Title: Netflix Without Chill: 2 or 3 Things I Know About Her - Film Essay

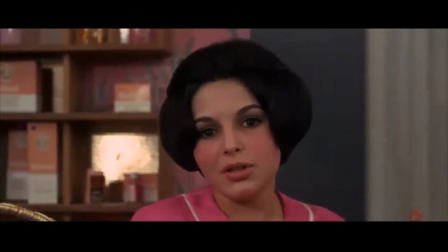41:14 And on the one hand, there was a temptation to telling stories, and on the other hand, there was this sort of intellectual temptation to nail down the truth of the world, the absolute truth of society from a roughly Marxist perspective.
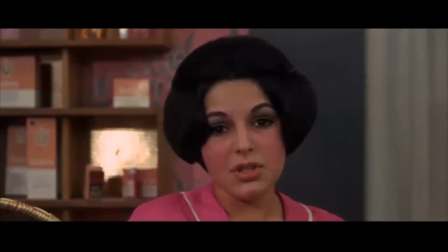41:30 And Ropar saw this film as the problem of this film being that the whole film is
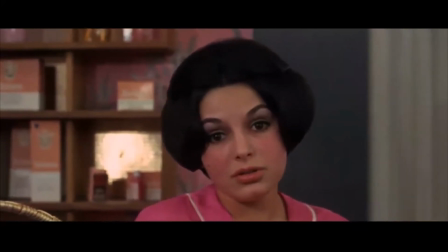41:37 a kind of an illustration of what Godard is saying on the soundtrack. It's an illustration of very set, very concrete, very structural ideas.
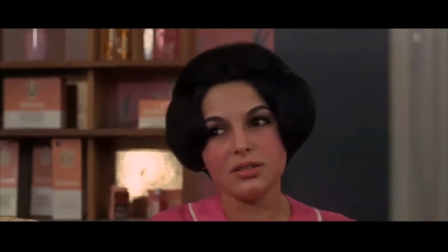41:47 And indeed, when we remember Godard's breaking down of the four levels, the four movements of the film, that's a very, very structural gesture of his at the time, to think that one could go into a film in such a predetermined way.
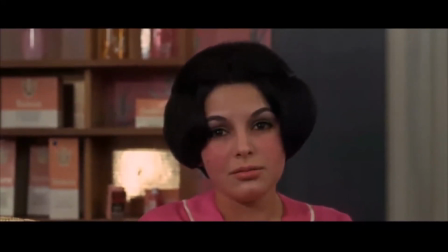42:01 This is a much more predetermined film than, let's say, Vivre sa vie or any number of Godard's earlier films.
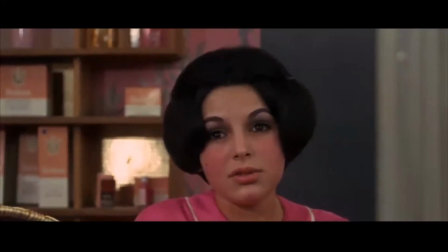42:10 He's got very precise ideas about what he wants to explore here,
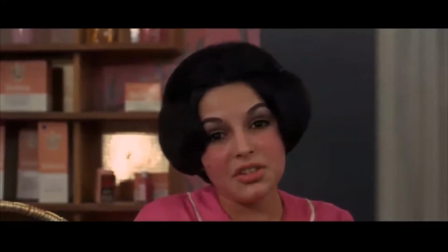42:14 and sometimes those very precise ideas can flatten the richness of this or that detail.
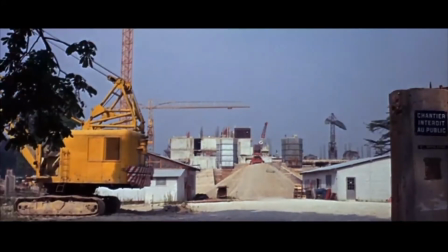42:20 Two or Three Things is a somewhat uneven film, I think, and each of us would have our favourite scenes and our less favourite scenes in it.
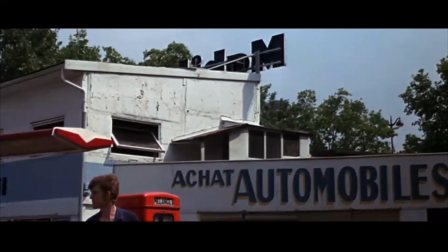42:28 As I say, there are some moments, and we've just seen one, where a supposed ordinary person almost is like a caricature of herself.
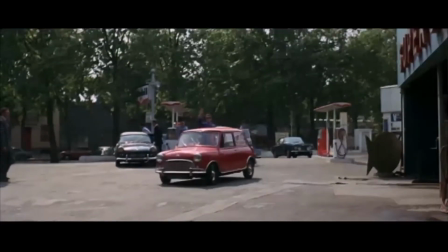42:37 But this scene that we're watching now, this is really one of the great parts of the film,
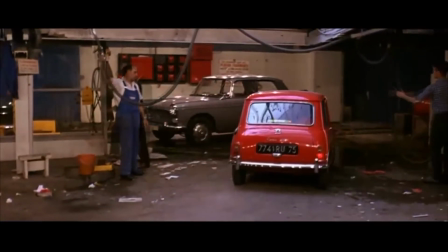42:42 because it really is devoted to this idea of how are we going to phenomenologically give an image,
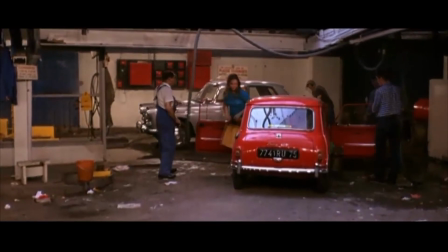42:50 a sound of what it is to live in the modern world.
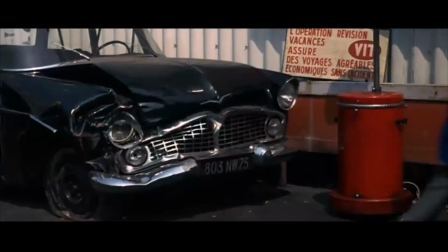42:53 So, of course, Godard, with his usual skill, picks this garage, painted in these amazing pop art colours. And every object, every shot in this scene is just so beautifully done at the level of,
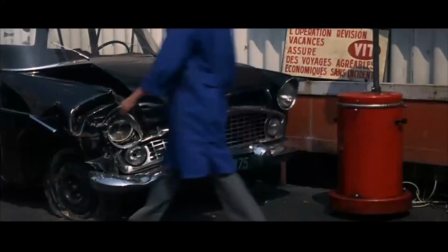43:07 he's trying to bring out, Godard's trying to make you really see every single object, the red car,
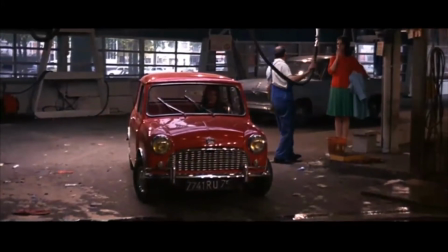43:13 the gas pumps, the paraphernalia in the garage.
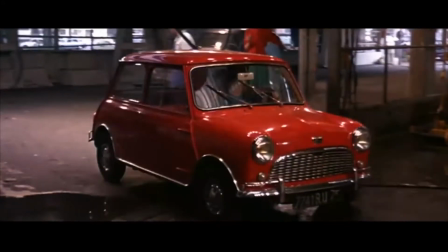43:19 And to give you an image of what it is to live this subjectively, be part of the scene, as Juliet is,
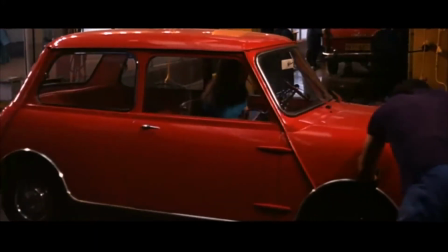43:25 he does all these great tricks with the editing, repeating shots, repeating movements,
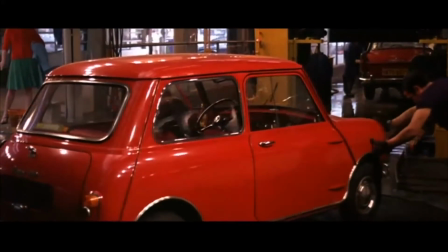43:32 finding these unusual sorts of movements, like this movement right now.
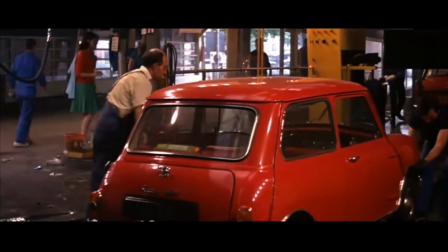43:37 And it really is a scene devoted to this poetry of everyday life in a very intense way.
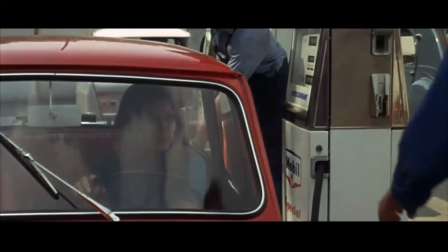43:48 Incredible work, as always, on the sound. The relation between sound and silence, very intense in this film.
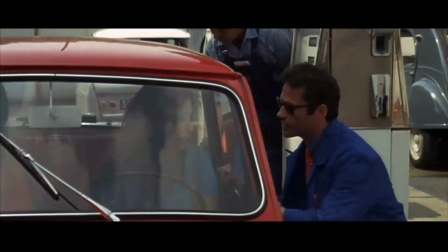43:57 Sound, silence, and noise, outright noise.
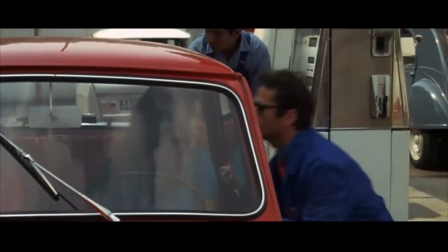44:00 That sort of music concrete of of all of the building that's going on, the construction of the highways.
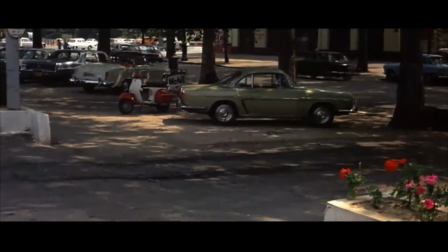44:08 The film was famously noisy at the time it was released.
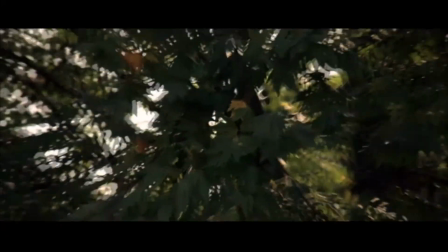44:13 It's one of those movies you really should play at top volume,
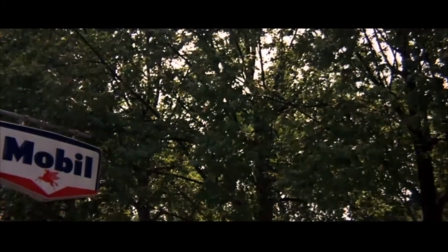44:17 because Godard wanted you to suffer the noise of the modern world, of the modern industrial world.
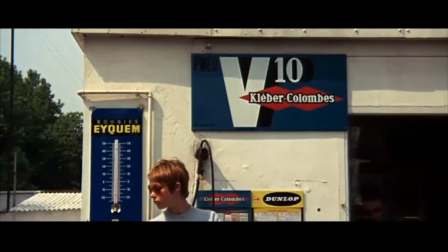44:23 But he also wanted to compare that to these very lyrical, very poetic passages of silence,
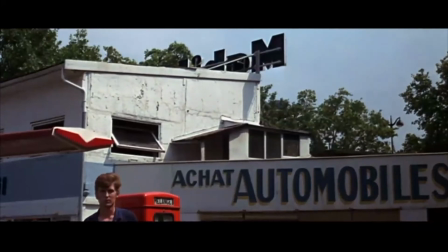44:32 and of Godard's own whisper, which for some is an annoying, but for me, an effective part of this film.
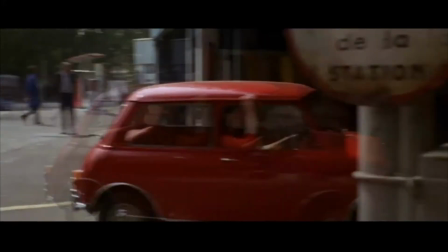44:39 He doesn't want to do a standard voiceover narration that's telling you what to think and what to see.
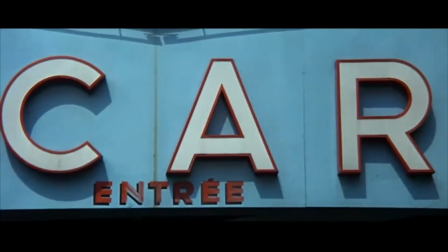44:45 In fact, Godard described the film as he wanted to let you into his processes.
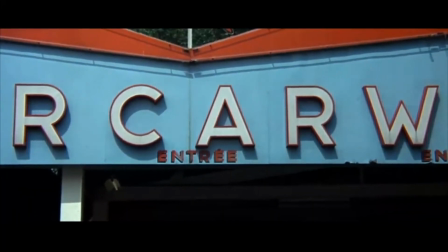44:52 He wanted to let you hear what he's thinking, all of the choices that he's making.
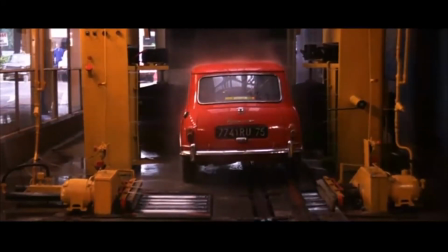44:58 This scene is all about that. He's asking himself, should I film this or that?
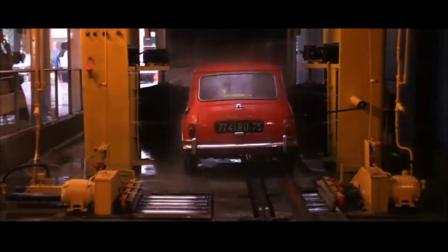45:03 Is it adequate? Is it right? Is it expressive enough?
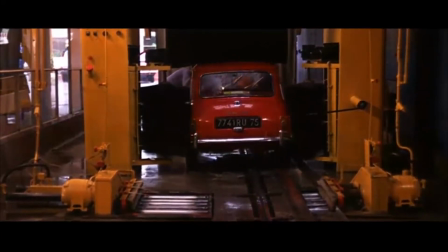45:08 Is it true to the character? What I'm showing now? Should I be showing something else?